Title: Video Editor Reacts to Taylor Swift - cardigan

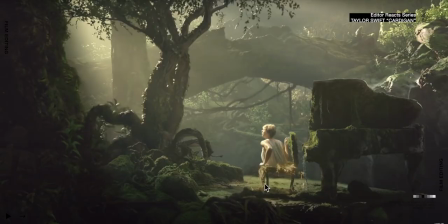But look, she's frickin' chopped in half.
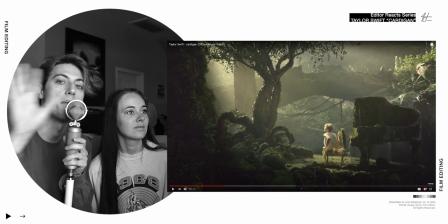What you do here is you shoot a plate which means you shoot basically the background of the shot with nothing going on in it so we
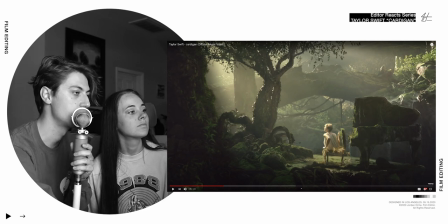shoot basically this entire scene but without Taylor Swift so we get this footage right here and then we have Taylor Swift come out of whatever contraption she has that is the bench and then we put in this little tiny bit of footage of the blank plate to cover up the bottom of the
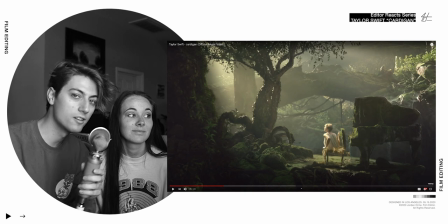bench and then it looks like she's coming out of freaking nowhere and it looks super cool but it's a really easy vfx shot that honestly anybody could
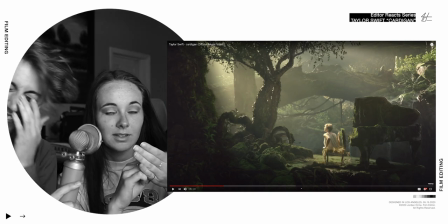do in your own work create plate comp sorry i was taking notes you're cute
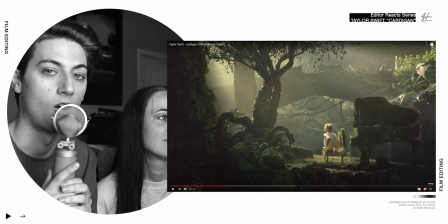all the other vfx though that we see is not easy at all it's freaking hard as frick it's a really
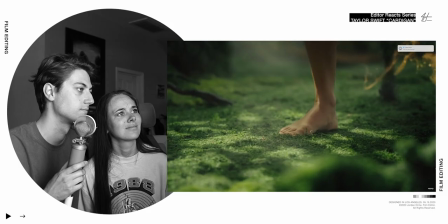cool concept though great job taylor with this idea oh my mom's texting
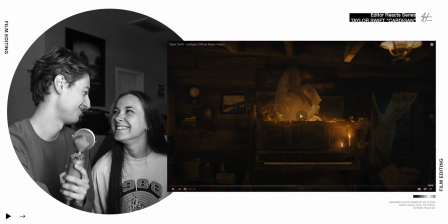me i love you mom i love my mom your mom is great
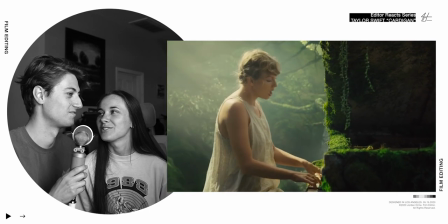what if she got married during quarantine that's why she's wearing white dress All is a friend
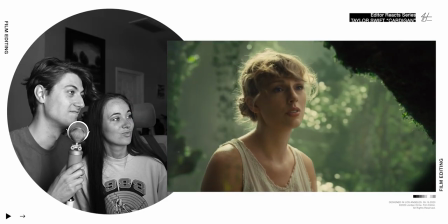to none Chase two girls Who's the one They
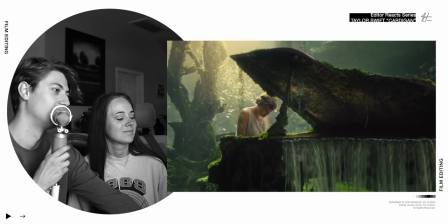assume Yo That's so dope What does this remind you of?
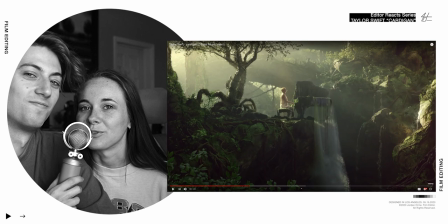You guys remember Rari Riles?
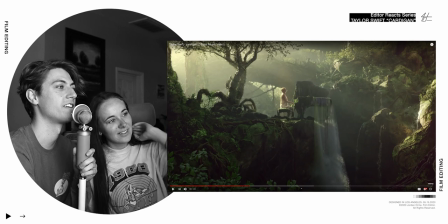Rari's back Guys this looks like freaking It looks like falling Guys look at this
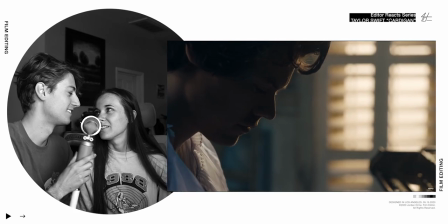And you missed me too There's so much between these two videos too this literally looks like the same video he's
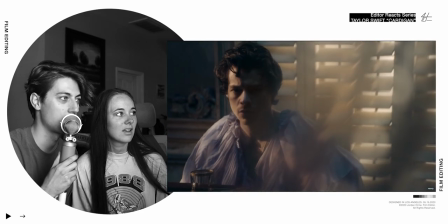wearing white there's freaking water coming off the piano look at this it's literally the same thing we just
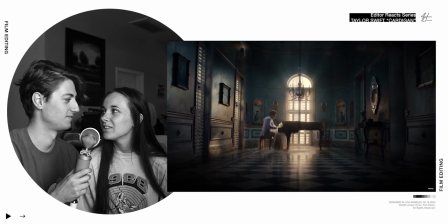watched and she dropped it on the 10 year anniversary of one direction i
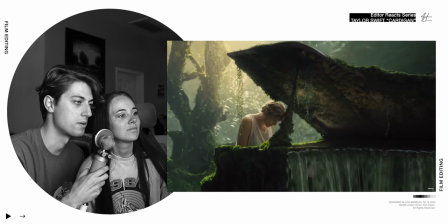see you waterfall piano chancellor
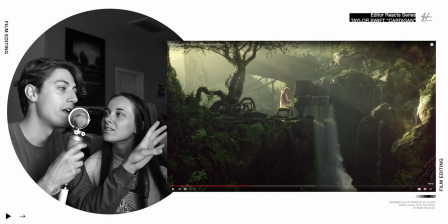i see you you show the wide shot the grand wide shot that we have right at the
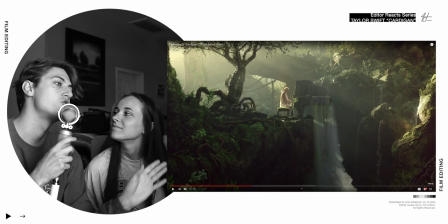beginning of the chorus so when the chorus starts we show this beautiful wide shot with the waterfall
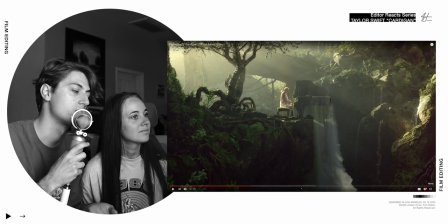piano and it just looks gorgeous yes
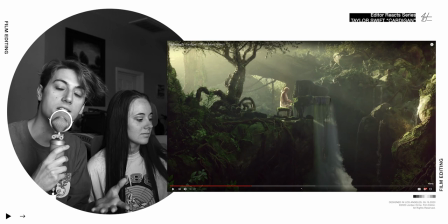so editors remember show wide shots at the beginning of choruses as a way to introduce a grand reveal of a scene
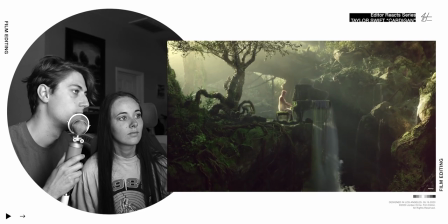so i see you chancellor i appreciate you dude the edit is just has such a nice flow to it.
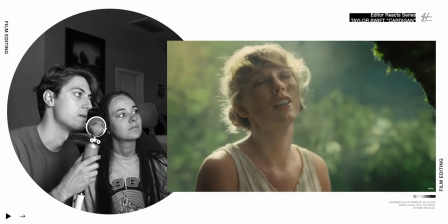So dreamy.
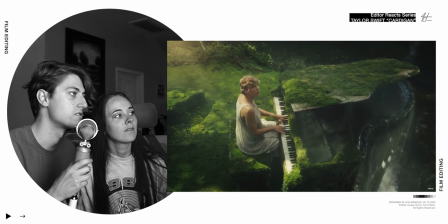It really does. It's nice and slow. We love this pace.
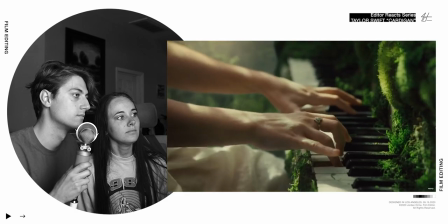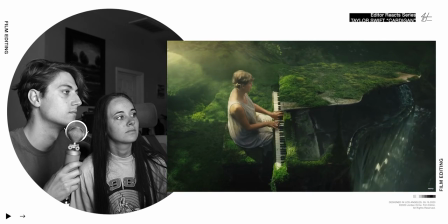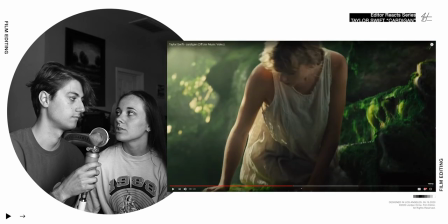We're seeing her sing in a register that we really have never heard her sing in. Like she's singing so low and Taylor Swift's thing is usually like she doesn't usually go above like a D when she's singing, but right here we have her Like it's really,
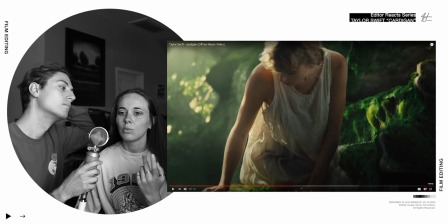really low It's almost like in a reverse way Like giving dreamy vibes And Pat,
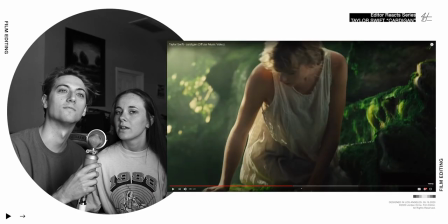double dream hands Like it's like a sleepy memory
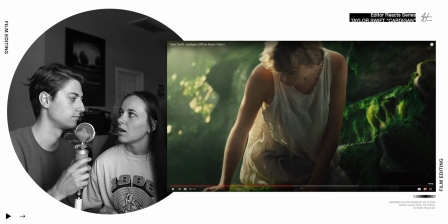kind of a thing It's comfortable Which I think fits the song An old cardigan that you have in your bed is comfortable And there's like comfort in
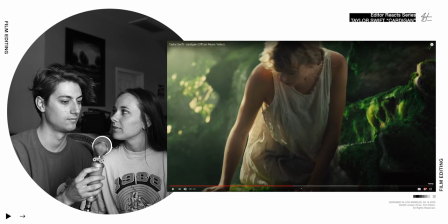the memories of lost love I feel like is kind of what this is saying There's a lot of ties to the guy that she's been dating for three years, like through the lyrics of this song